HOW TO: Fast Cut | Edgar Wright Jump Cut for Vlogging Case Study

Hello everyone, want to add some snappiness to your video here are three ways that you can use fast jump cut sequences To add some fun to your vlog and speaking of fast jump cuts We have to look at Edgar Wright.
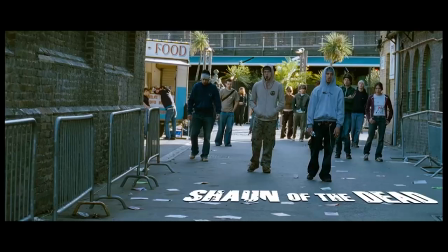[0:11]
Who is he? Here's a quick recap He's a British director who's well-known for stylish filmmaking and using his editing for visual comedy He's done some cult classics such as Shaun of the Dead,
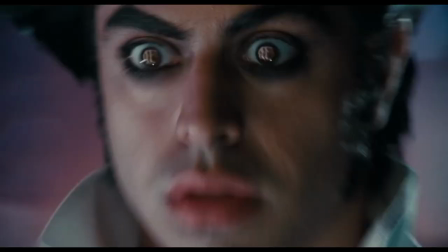[0:20]
Hot Fuzz, The Worlds And he also directed Scott Pilgrim vs. The World which is as video game as you can get for a movie and more recently 2017 Baby Driver which grossed over 175 million dollars worldwide.
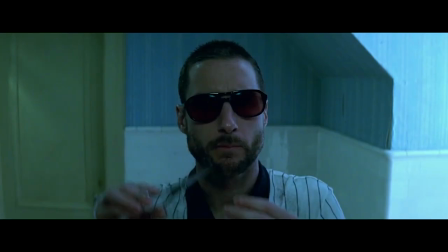[0:33]
And what is a jump cut? Basically a jump cut is just a cut in your edit that jumps forward in time. It can be on a still camera like this, which is not what we're talking about today and sometimes it gets a little hay professionally.
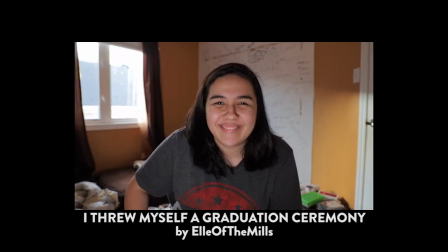[0:46]
But a jump cut doesn't need to stay still in one camera angle. Many vloggers actually do this already especially for going from place to place. So now that you know who Edgar Wright is and we're on the same page as what a jump cut is, let's dive in to look at the three ways that you can start using them in your vlog.
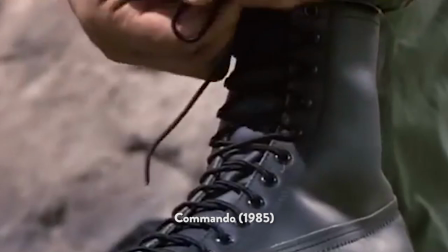[1:06]
Number one, doing it on boring things. Traditionally these fast cut montages are reserved for action.
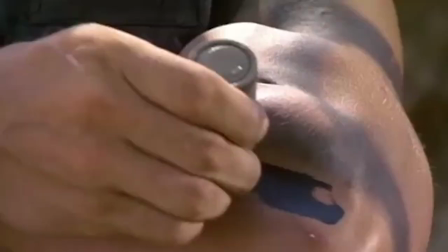[1:13]
The reason they use it is because the fast cut adds energy to what we see, so it's typically found in action movies. But in Shaun of the Dead, Edgar Wright uses it for the opposite things, the mundane things in life, to poke fun at the action movies, like having breakfast.
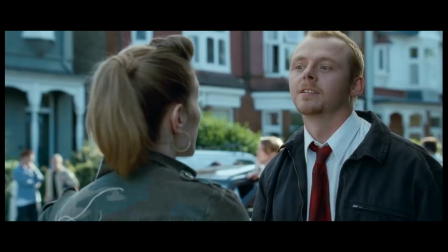[1:32]
Or you're rushing home to make a reservation because there's no cell phone, I guess. Because you forgot that today's your anniversary with your girlfriend and you're supposed to make a booking.
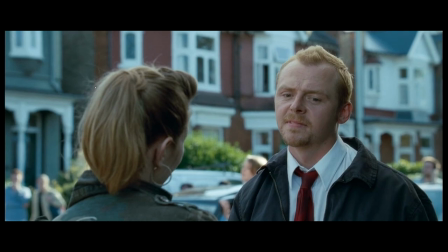[1:40] Did you do anything special? Well, we'll go out for a meal tonight, actually. Oh, anywhere nice?
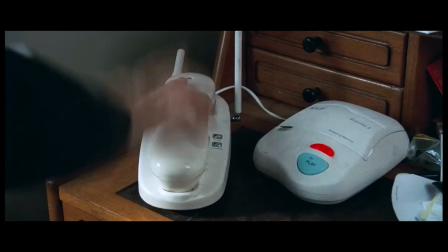[1:47] Hmm.
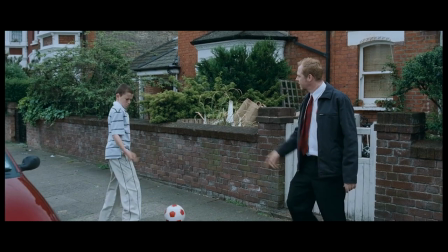[1:54] Come on!
It's funny because Sean, before the apocalypse, was essentially drawing through the monotony of life.
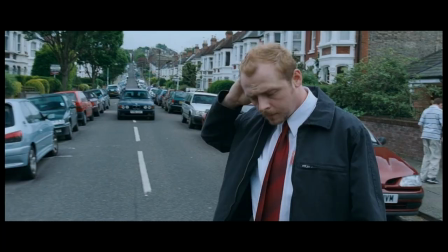[2:01]
So the mundane things is actually all the action he's getting. So think about all the boring stuff that you do every day. I don't know shine a light on it. Do it the right way Number two emphasize a point. Maybe you're like me and you don't tie your shoelace particularly well I still totally do the money here thing and to show that maybe you're in a rush and
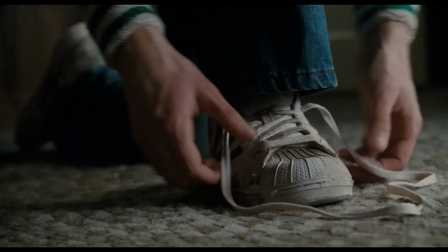[2:21]
you shoot yourself a fast cutting sequence Of getting ready only to be slowed down by your poor shoelacing skills
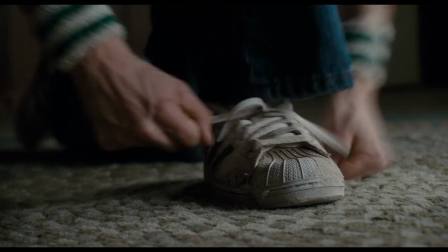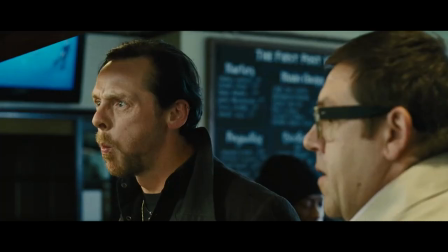[2:34]
Or maybe you're at a bar and you're freaking out because one of your four buddies is not having beer with you and instead he's having water.
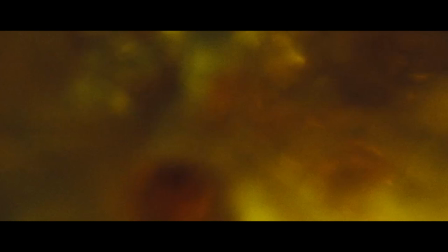[2:42] What?
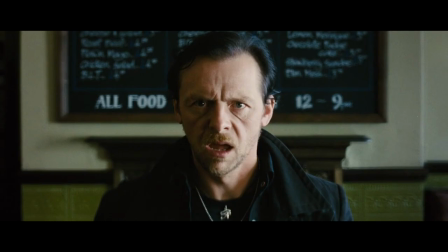I don't believe this.
And consider the story that you're telling and... Honey I'm recording and are you sure it's so bad?
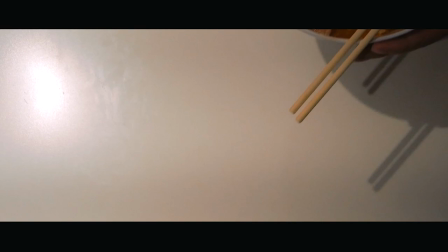Spamming Korean noodles. So consider the story that you're telling. Would the punchline be that much funnier if you did it this way, give it a try. Number three, scene transitions. Whenever you have a sequence that's getting a little boring, maybe you feel like you're losing your audience, consider using a fast cut sequence to transition yourself to the next thing.
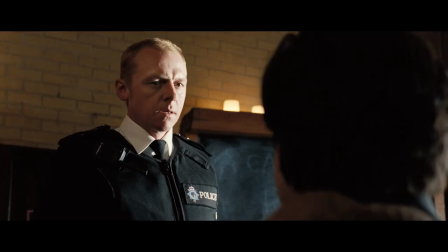[3:28]
It's perfect for moving on from a dry joke. Here's an example from Hot Fuzz.
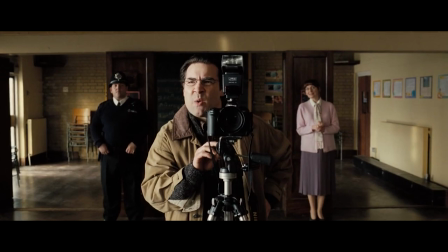[3:32]
This time Simon Pegg plays a hard-nosed cop who's new in town and the newspaper just did an article on him,
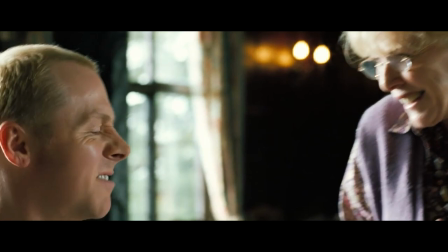[3:38]
so everyone's recognizing him and he's getting his, you know, five minute of fame.
Oh, can I have your autograph, please?
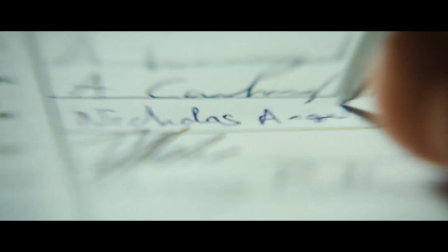[3:49] For the breakfast.
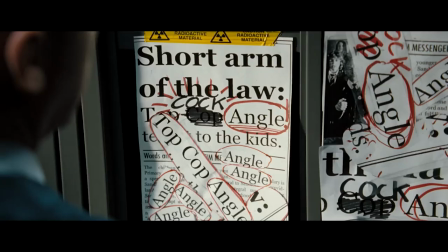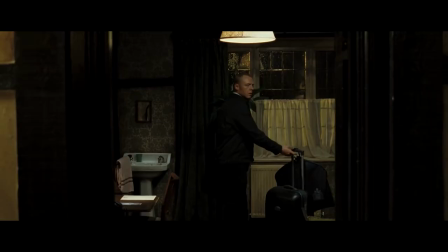[3:56]
It also works really well when you want to show a sudden change of plan.